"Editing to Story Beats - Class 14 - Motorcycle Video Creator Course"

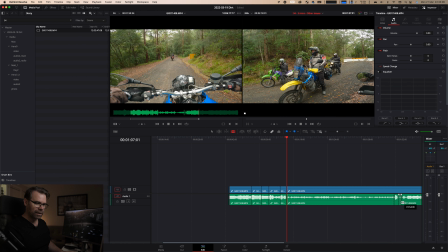And so what I want to do is just cut that out, cut these pieces out, and I just want to bring that particular audio up a bit so we can hear it properly.
So, if we go back to the stop, turn up Bundle Hill Road.
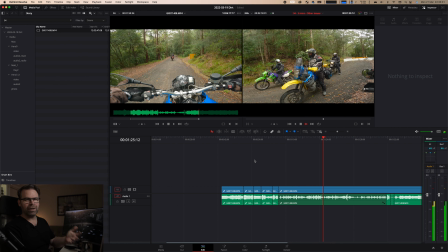Yeah. Yeah.
So this is Gary talking about, you know, what the options are. So it's kind of telling our story through dialogue effectively. So that's probably getting a bit boring there. We've got the general idea. We're just talking about where it actually, the turn off is.
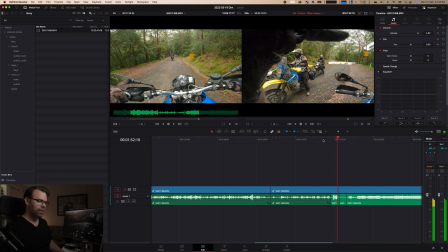So like a plan. Sounds like a plan. Excellent.
In fact, I'm even going to use that. That's a good segue.
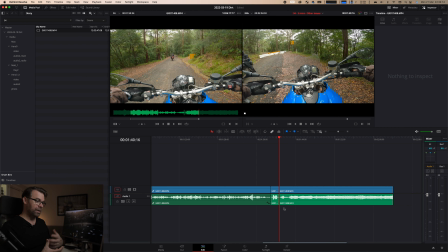And engine starting, right? That's perfect, right? So it's just, again, it's our story being told This is where we don't want to worry too much. Like I brought that audio up just to be able to hear it, but I don't want to spend too much time refining everything, right?
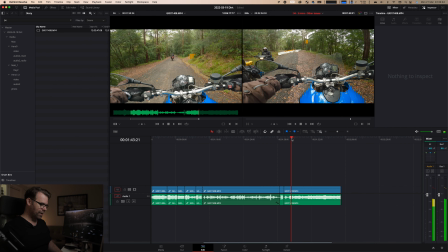This is just, we're just being brutal cuts at the moment. So we just got the start. We can refine stuff later. So there's, that's taking off down the road.
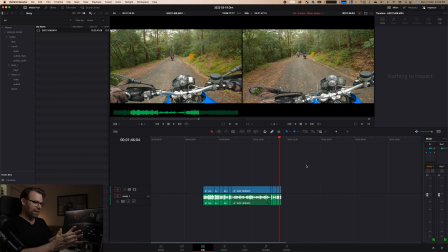So that's a good, so right there we've got basically a third of our 3 minutes is used up with that, right? But it's given us something to base on, right?
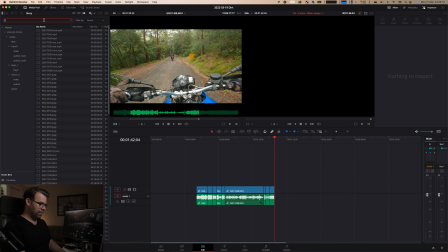So now I can kind of jump out of that, look at the rest of the scene, what's everything else around it,
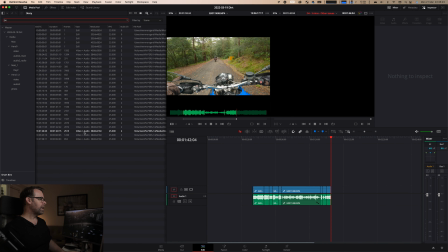that we can start to piece in and fill in the the bits around it.
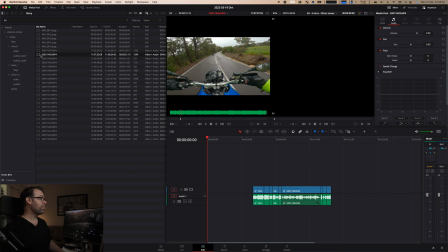So I probably need, first of all, something that transitions me from the previous scene, which is probably this bit in the dirt. So we're just leaving this dirt bit. Probably just go from there.
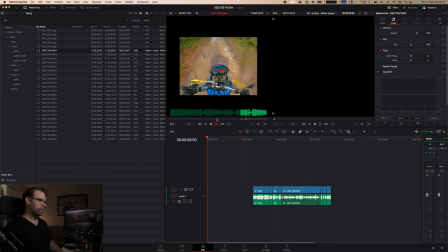Yeah, something's not entirely straight with this. So I'm just going to grab that bit, drop that into there.
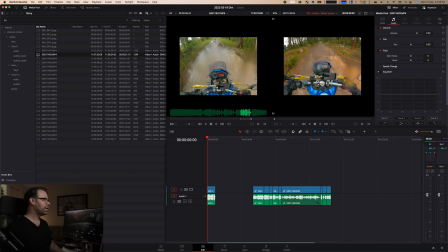And then we can we'll probably kick in some music. And we've got all this vision. So this is what coming down Bumble Hill. So that's some pretty good bits in there.
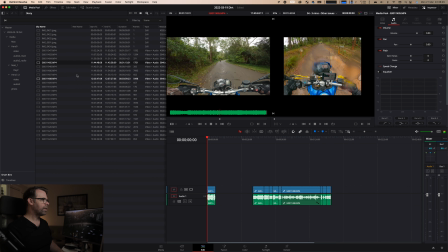That's us taking a quick pit stop. That's coming up to, actually this is good here. This is okay. So grab this little bit here. Whenever you see someone sort of shift their head, or you shift your head and move around, that I like to cut before I see that.
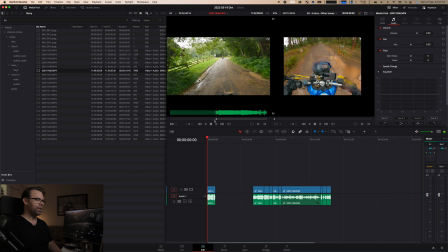So as soon as I see that shift, bring it back. And I cut there because I don't want that in there.
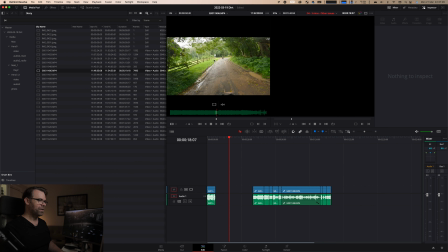It's not very nice. So I'm just gonna plonk that in there. And I like this transition to dirt here. So the man actually kind of backs off the throttle a little bit.
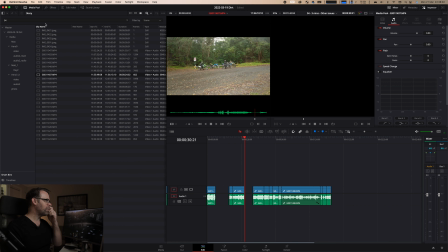So transition to dirt. Have I got anything from mine showing that? So I can jump into search the selected bin. Go to scene 4.
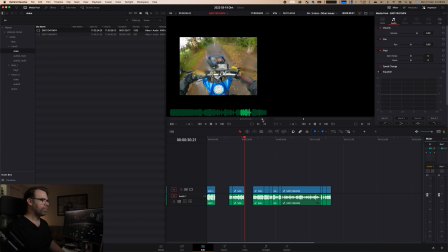So I've only got one little bit from my camera actually. None of it's on the dirt. Got the bridge there. Okay, maybe we'll just put that bit in just prior
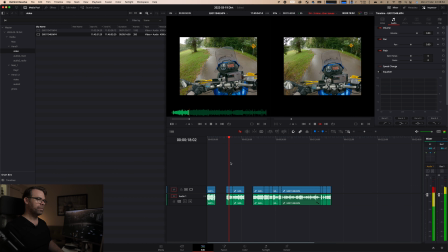to that transition to dirt. Oh, that's what I forgot to do actually.
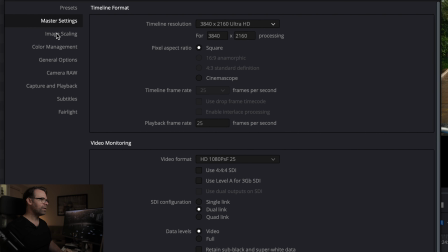There's another little setting. Image scaling.